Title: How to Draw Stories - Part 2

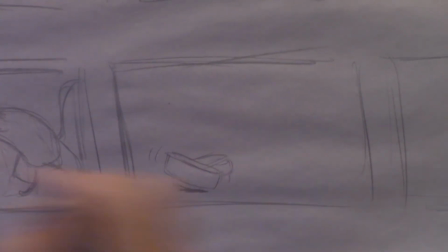12:32 It's going to be off the ground. We're going to draw double images too to show it's in motion.
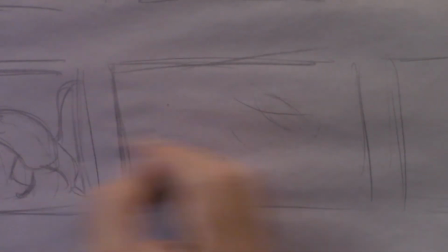12:39 Let's see if I'm going to draw this back going the other way to show some change from this one. Now I got his back legs, you can see it up here in the air.
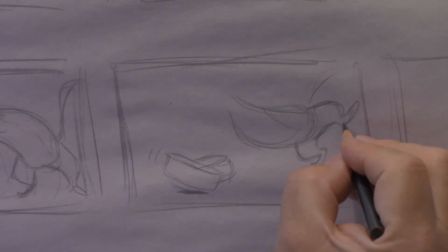12:51 His feet, now this, drawing his little knees and heels there. Draw a little shadow under him so you can see he's floating.
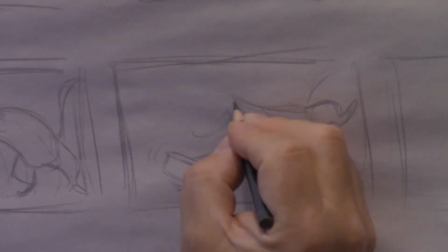12:58 His arms are down in front now. Fork is just stabbing that can.
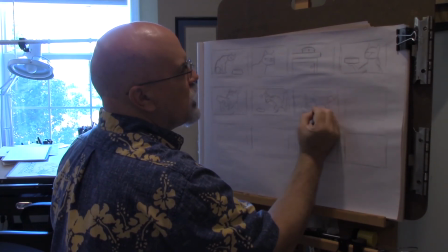13:05 Ding, ding, ding, ding, ding, ding, ding.
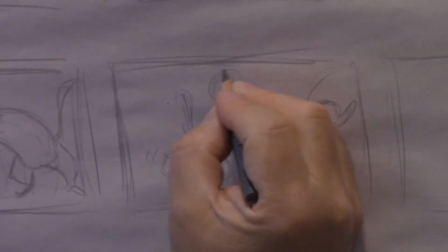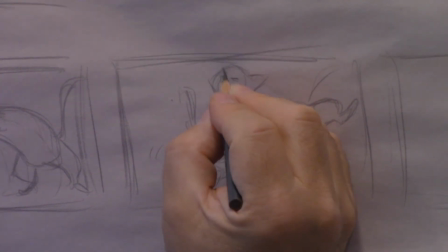13:13 His little face here. His eyes still clenched. Make sure he's not hitting the edge of my frame there. Like just enough space around him too.
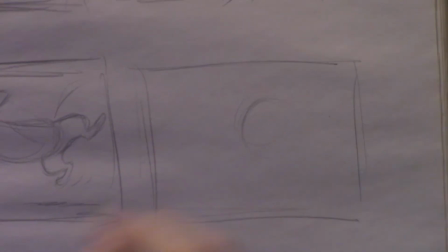13:28 There. That didn't work. And he's, should I do a close-up?
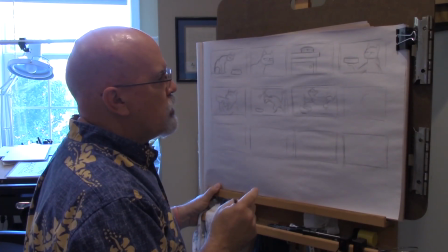13:35 I was going to do a close-up, but I think, let's keep it this wide shot, the same shot.
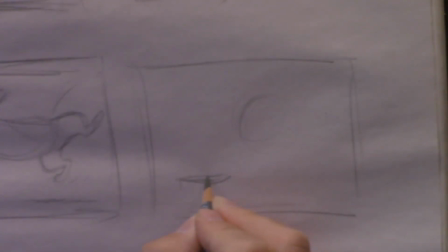13:43 I'm going to change my idea. But the can's a little dented here.
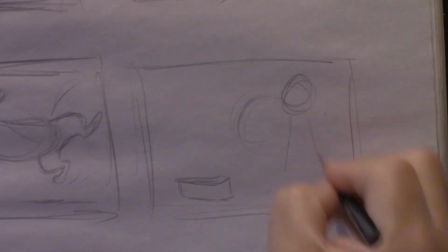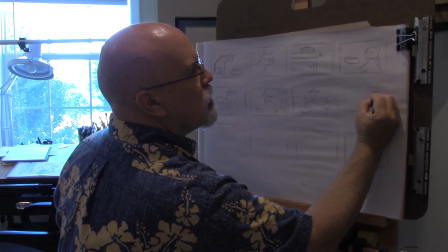13:55 But the cat is tired. He's sitting back, looking down. His eyes are up a little bit.
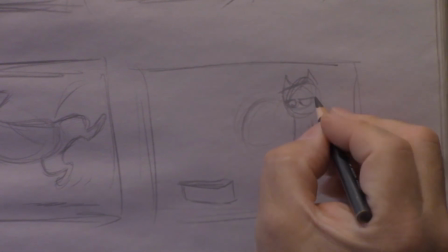14:04 The half moons are a little tilted up a little bit now. He's still holding his fork.
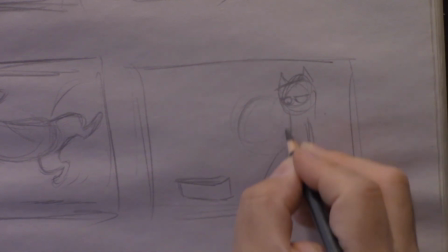14:12 We're going to put detail on that there. Keep a real simple cat shape.
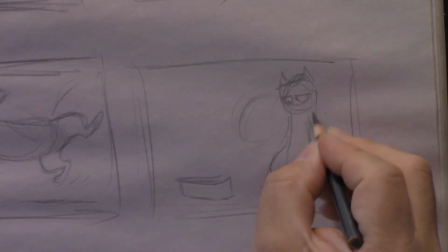14:16 They've got those
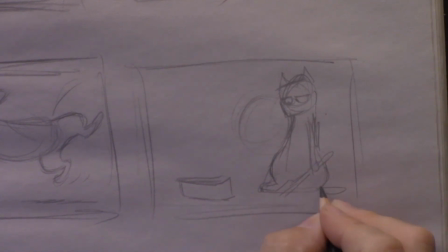14:21 narrow chests and big, at least my cats, big haunches, big hindquarters.
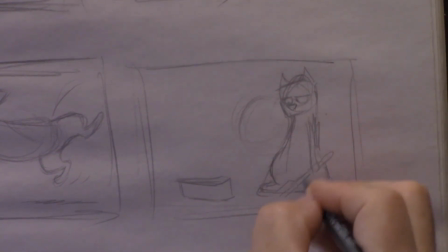14:30 The nose there. Maybe his hands on his hip there.
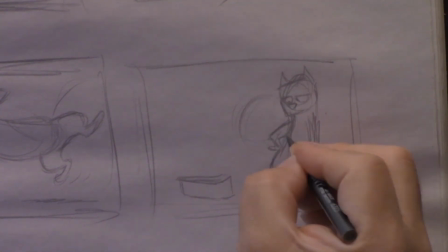14:36 Give him a little posture, a little attitude.
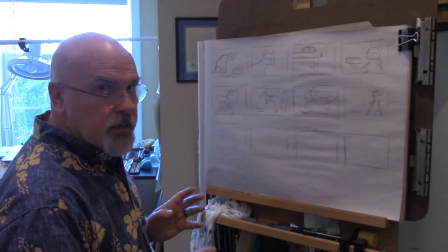14:42 So he's got to have his next idea, which is going to be
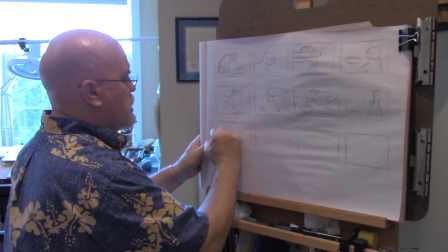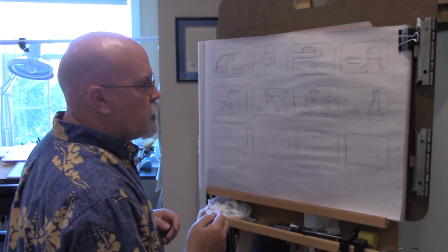14:52 an axe. You know, I might have to do this in more panels. I have room enough for a bottom row.
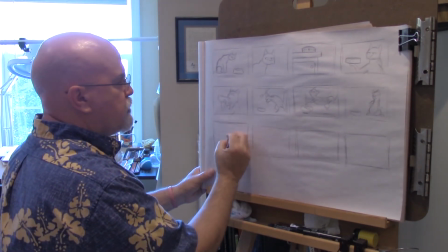14:59 Yeah, this is more involved than I thought. But I'm going to have him, going the other direction.
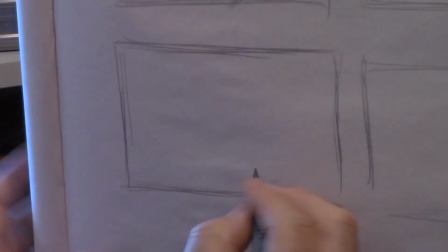15:07 Let's change it up a little bit to add a little more interest. Let's put the can on the other side of the screen.
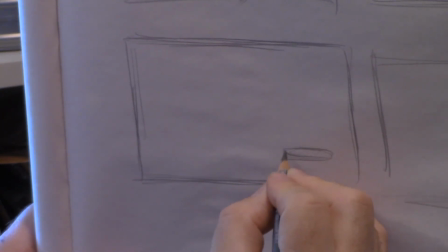15:13 Right? The screen, the panel. Now, not too near the edge. I want to keep it, some space around it. I'm not going to draw on the edge of the panel. That's not the ground.
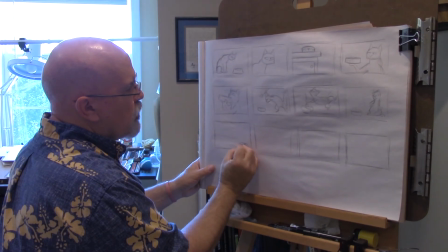15:25 That's not the floor. It's like just the edge of the camera, the edge of a photograph. Rear and really back.
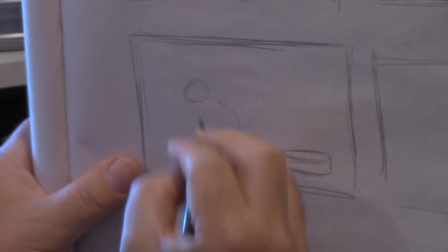15:31 So his head's going to be a little smaller here.
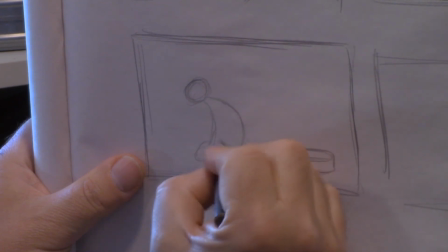15:38 Same kind of teardrop body shape.
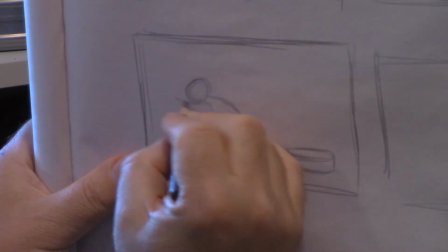15:44 Now you're saying you're drawing too fast. You drew slower last year in your lessons.
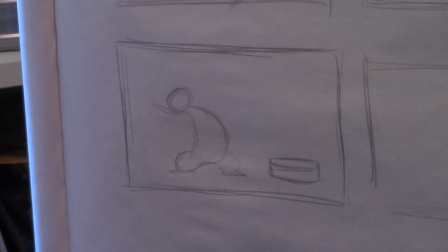15:50 Well, yeah, because I had a whole bunch of people following along for one thing, but also when I draw storyboards,
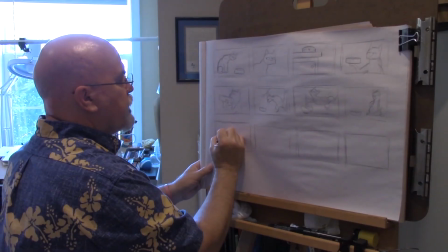15:56 I have to draw fast because I have to draw a lot of these during the day.
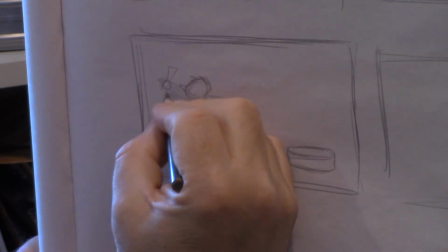16:02 Get his arms up here, his little fist. I'm going to have to move this panel over a little bit.
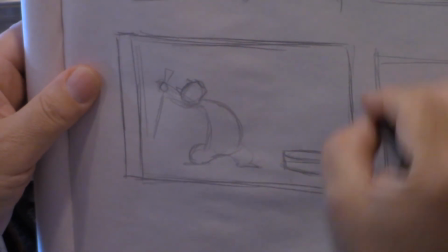16:10 I ran out of room. I'm going to scoot that over and put the edge over here on that side.
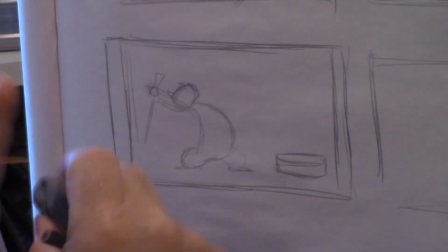16:16 Now I can't just make it wider
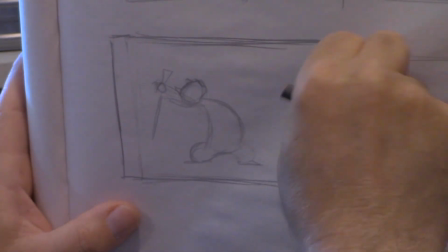16:19 because if this is a TV storyboard, you can't just make everybody's TV screen wider to show it, right?
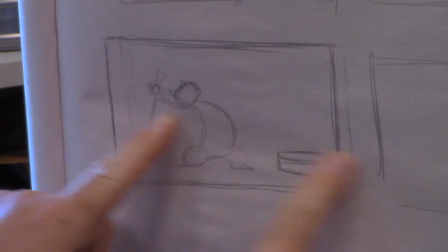16:26 Well, if I were drawing at a computer, I could just scoot everything over, but I'm not.
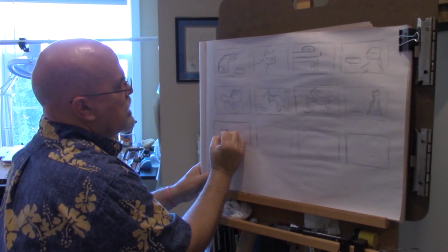16:32 And this is going to be a big axe. Again, his eyes are crunch, short, little,